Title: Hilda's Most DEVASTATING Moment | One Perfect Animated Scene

We're experiencing this thing in the way that Hilda was experiencing it,
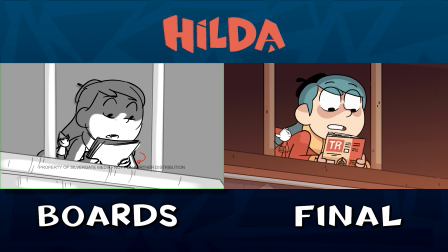sort of hiding up in the in the rafters looking down so you wouldn't necessarily have any of the context
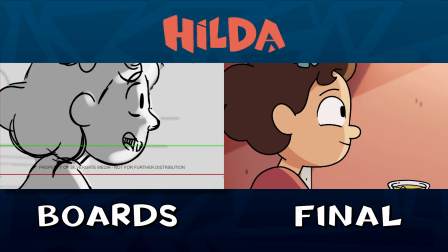of dialogue but you could rely on the atmosphere and the performances
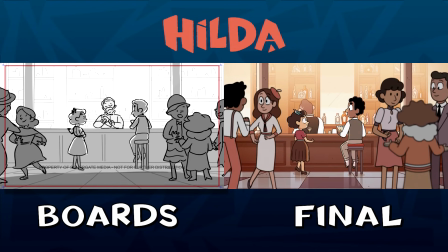and the blocking and cutting that would communicate to you everything
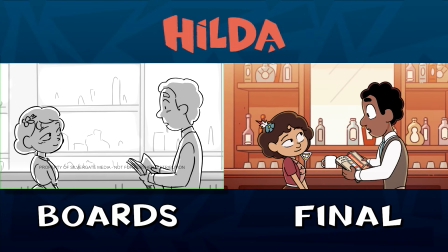that you needed to know and it's also more powerful i think when you take some of those conventional tools away that you start to realize that okay well then
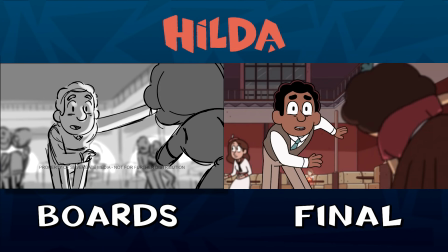I cannot get away with not drilling down on exactly what
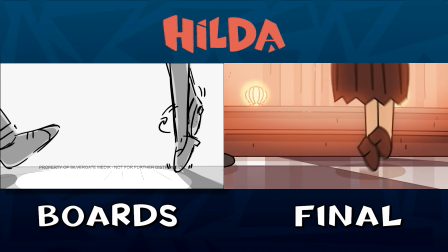we need to show here in that whole dance sequence and it almost gives
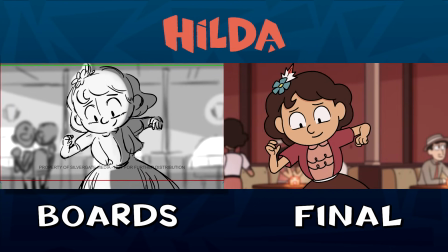you some perspective in the scene that like we are not with Austenfeld and Tilde like that's a whole thing we're just watching happen it's engaging experience.
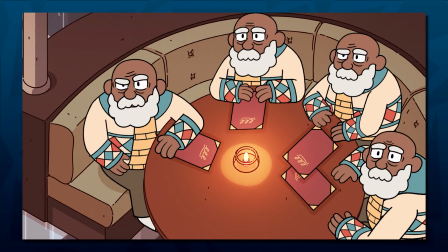After this though things go downhill fast the Austenfelds notice Hilda chase her back to her apartment building
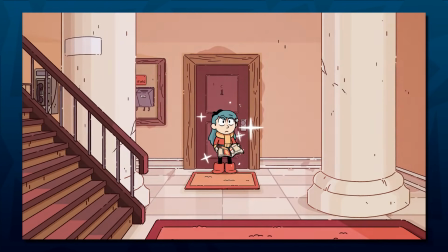and Hilda returns to the present then one Austenfeld pulls Hilda into another room out of nowhere.
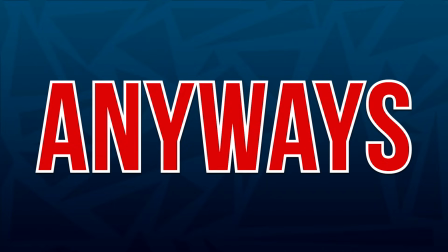Wait, did I read that right? Yeah? Okay. Anyways, Mr. Ostenfeld sits down and explains that the young man in the nightclub was him,
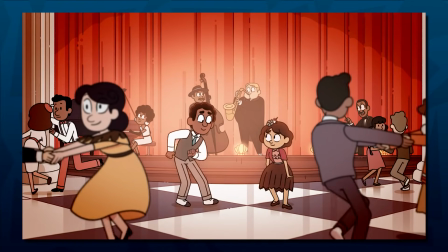and he spent years pining over how great that night was desperately wanting to recapture it, and regretting never talking to that girl again.
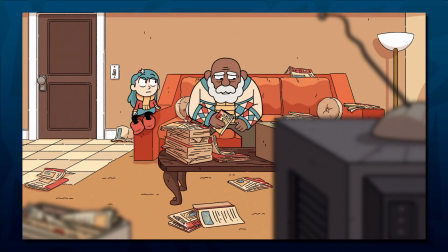And these magical magazines have offered him an opportunity to relive that.
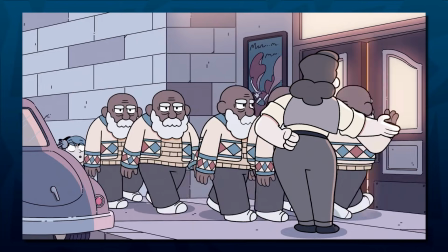Each copy only works one time, so he revisits that night, over and over, just ordering more magazines when he needs them.
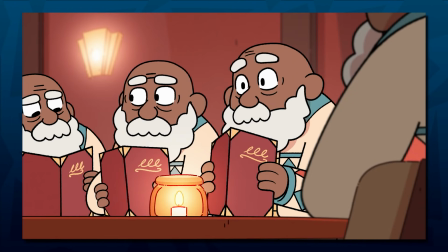However, he doesn't change anything when he goes back because he knows messing with the past would have consequences.
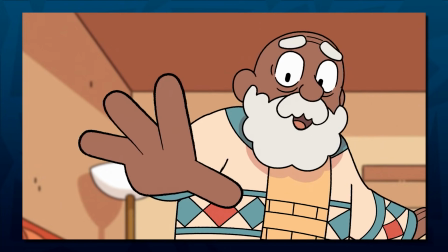Hilda thinks that the magazines being enchanted is a sign for him to do more though, so she, once again,
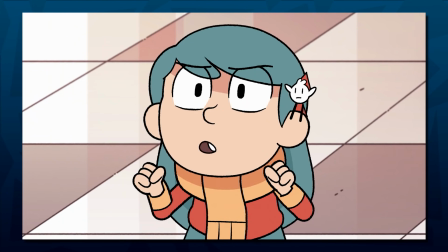not thinking about the consequences, goes back to tell young Ostenfeld to go and see that girl again,
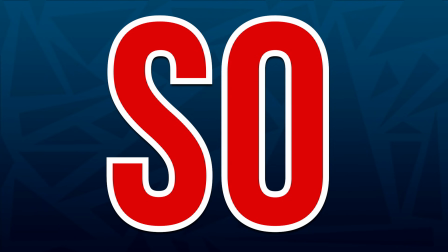at least get her name, and set up a time for them to meet again. So he does, and everyone watches with anticipation.
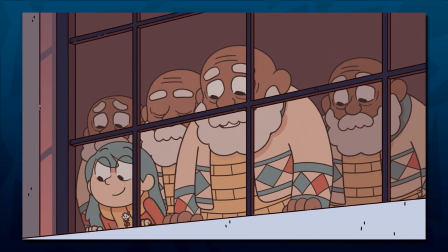And it works out! Everyone is proud, especially the Ostenfelds.
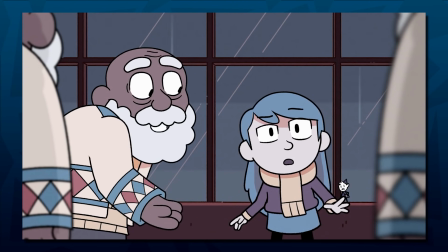But now the previous Hilda from her first trip has caught up with her current self, and Hilda says the most self-condemning line in the episode.
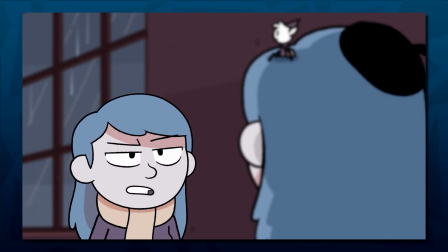We came to help Mr. Ostenfeld find love, and we did, with no consequences.
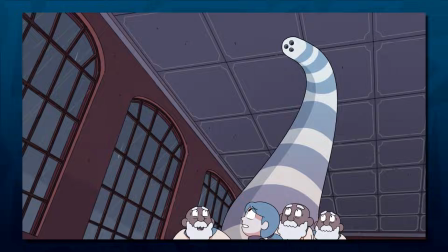And then it goes crazy. A wild raging time worm appears, as does a Hilda from a timeline loop we've yet to see.
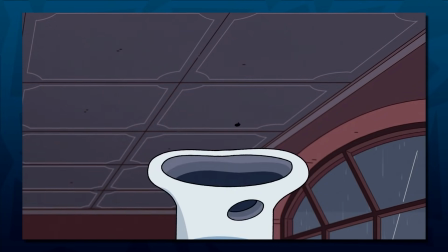Hilda Prime gets eaten alive, and then the The Ostenfelds go one by one,
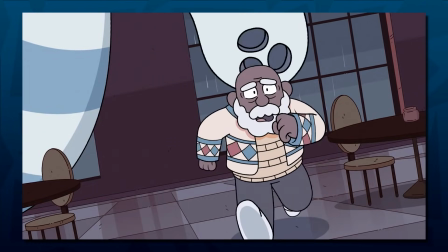as they should no longer exist since the timeline has been updated to include his relationship.
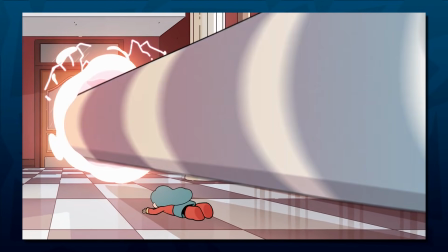In the middle of the chaos, as the Time Worm rips holes through the space-time continuum,
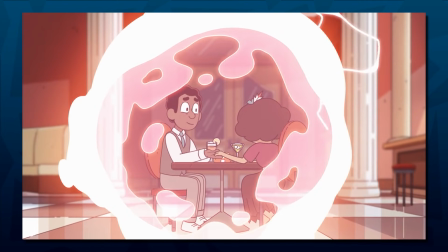we see Peter and the woman he met growing old together, revisiting the nightclub, and sharing their life together.
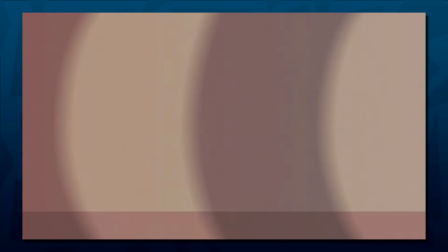It's a beautiful scene, and it also establishes an important visual motif,
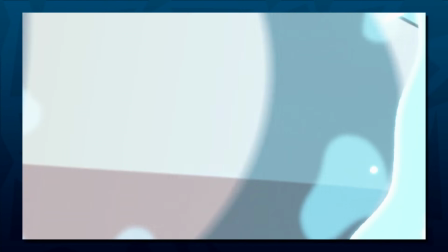the Time Worm cutting through the frame in complete brutality as it cleans up time. and Mr. Ostenfeld makes a crucial realization.
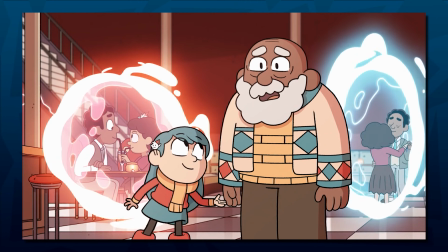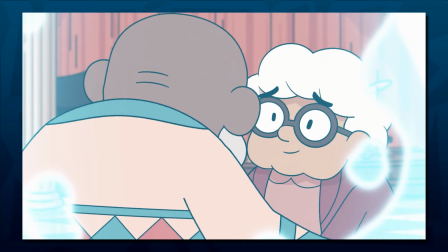Hilda then realizes something. The woman Mr. Ostenfeld fell in love with was her current neighbor, the extremely powerful witch known as Tilda.
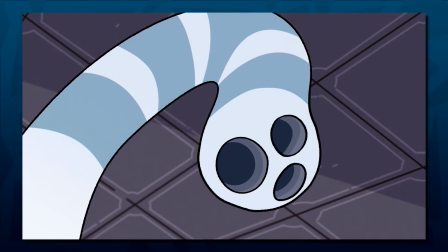But there's no time to dwell on that, as Hilda and future Hilda fight over what to do, leading for present Hilda to have to watch her future self get eaten alive by the time work.
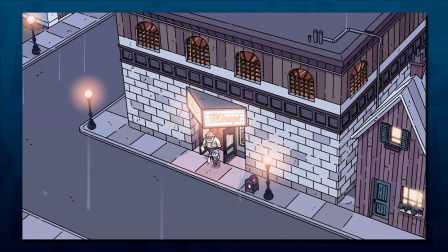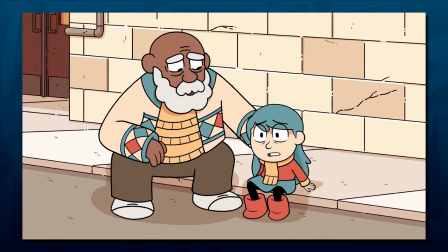for a moment it seems like all is okay then hilda watches
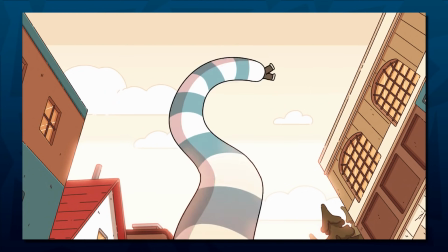mr ostenfeld get tossed and devoured by the time work man they do not skimp on the brutality in the show they were like oh look at this this wholesome adventurous children's project let's give it to someone who loves horror movies it's gonna put so many references in i think that's the best part of it though is that like it's a show that's allowed to be a little scary.
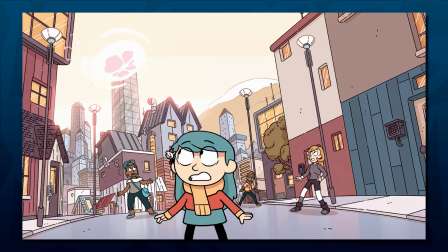There's a chase through time as Hilda runs from the time worm and rushes to find Tilda for help.
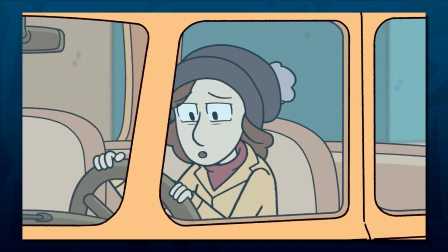But on her way, she sees her mom sitting in her car pondering over whether her decision to ground Hilda was right or not.